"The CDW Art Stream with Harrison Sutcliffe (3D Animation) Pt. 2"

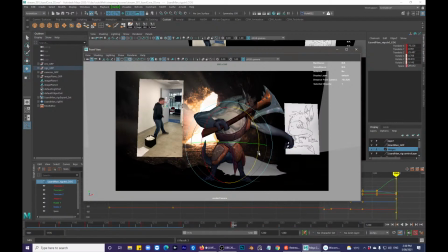[36:06]
That way we get some cool tail in the shot.
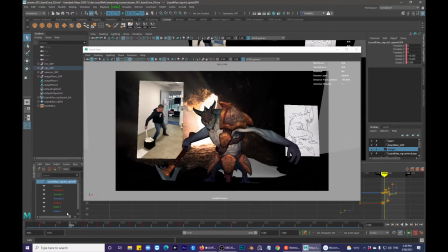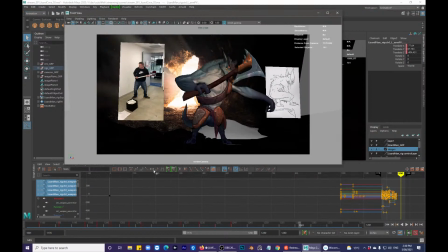[36:16]
Change this back to spline. Stepped again. Or flat, as it's called apparently.
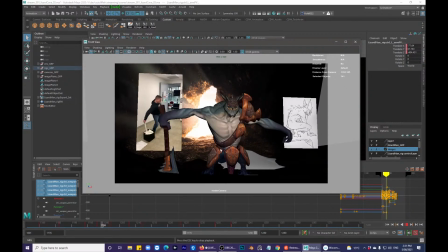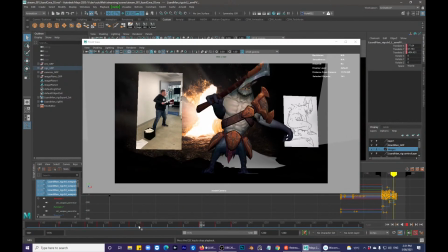See his elbow 90 degrees really. Bring this back to my second monitor.
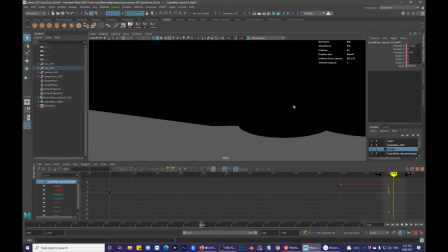[36:44]
Give this
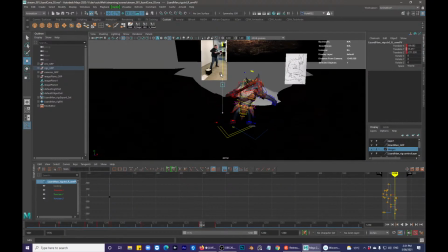[36:48]
between. Bring that up and out.
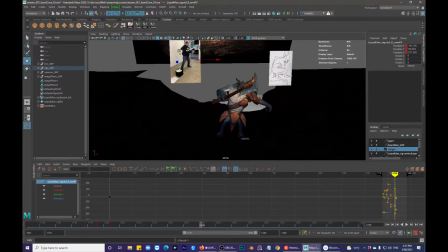[36:53]
And in the render camera, it's obscuring his face quite a lot. We don't want that. We want to see his beautiful mug. So
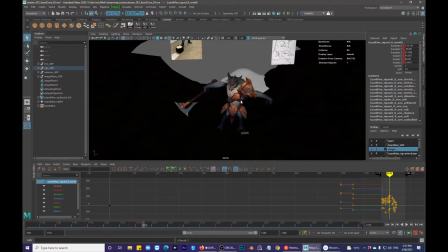[37:07]
just contrive the shot just a little bit.
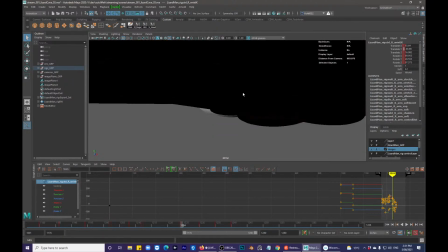[37:13]
So not only do we get a cooler view of his head,
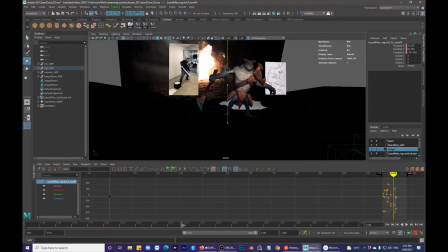[37:20]
but we also get the ability to see a little bit more of this blade.
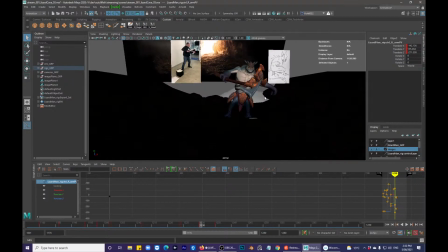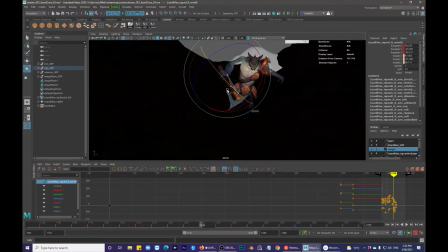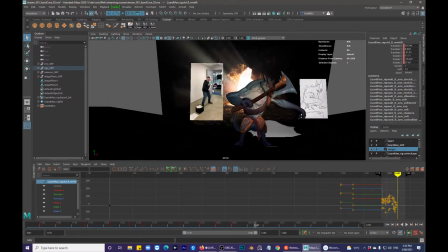[37:45]
We have that weight of the real swing Matt does of the whoosh, boom, boom.
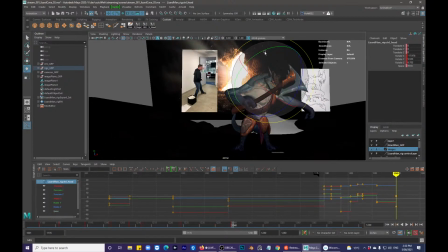[37:58]
So that's where I'm going to focus on this key pose here, where he's kind of like down and over.
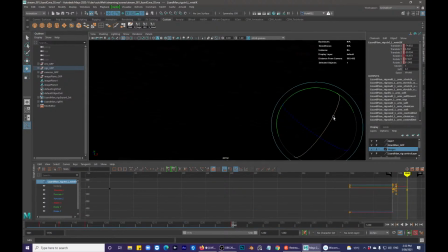[38:05]
Blade's been caught in his hand, so now I need to bring this guy into it.
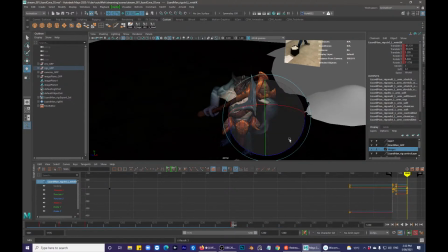[38:13]
Again, doesn't hurt to do a quick Control S,
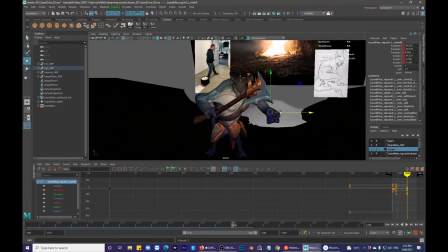[38:18]
save, give it the rough pose that it needs,
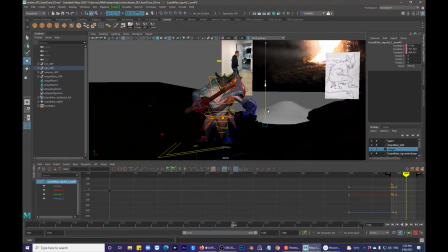[38:25]
drop down his pole vector, if he's caught the weight, bring up his wrist.
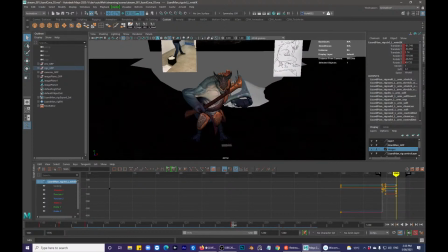[38:35]
So this is a bit of an obscure one.
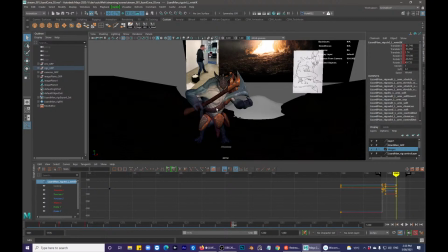[38:41]
Where does he catch this blade?
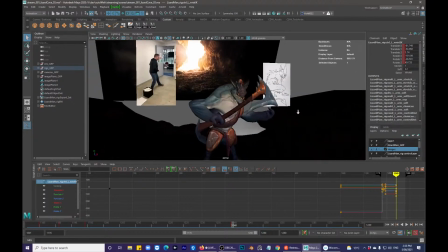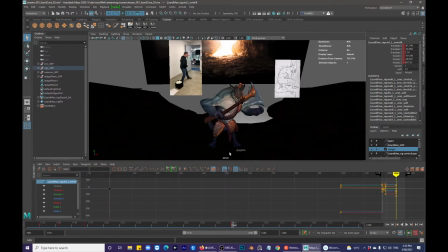[38:49]
This is where planning helps, of course.
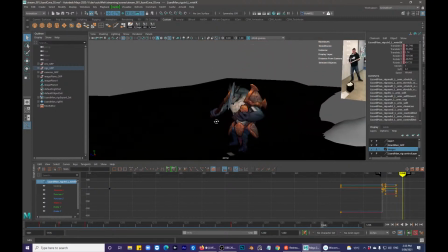[38:55]
I want him to chop his hand off.
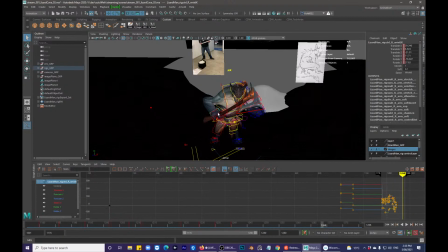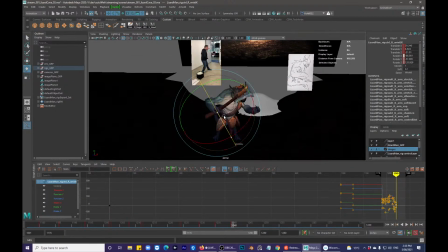[39:04]
I'm going to rotate this.
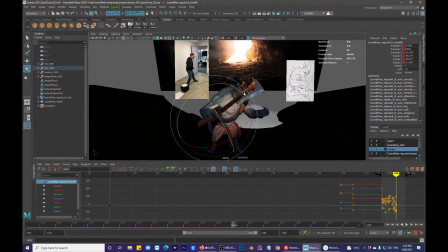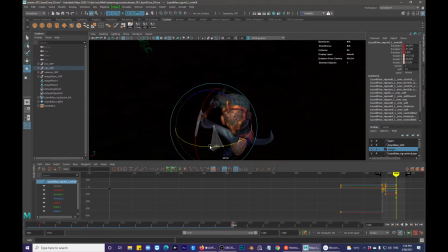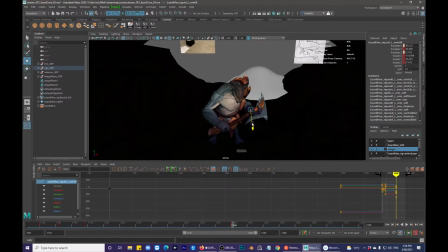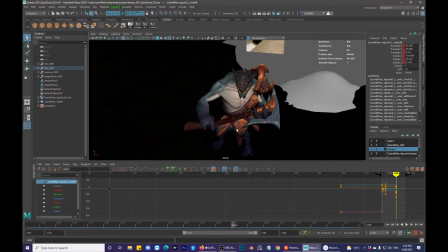[39:38]
The gap does fit, but that feels weird. Feels weird to me.
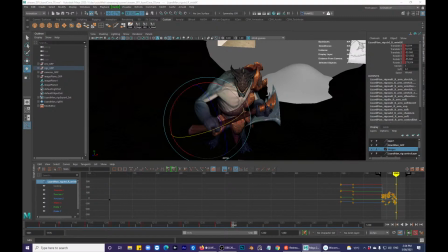[39:44]
That's not a very good silhouette to look at through the render camera.
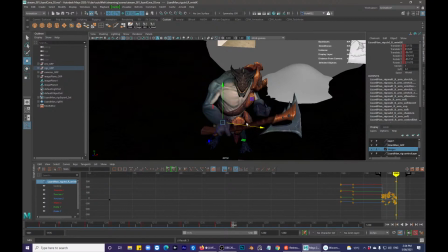[39:51]
Let's bring that across. Bring it up.
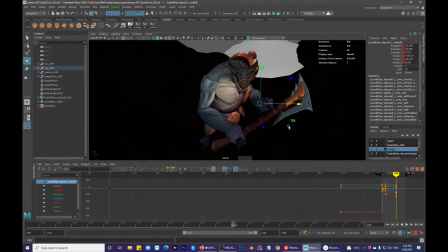[39:59]
Let him catch it a little bit more neutral.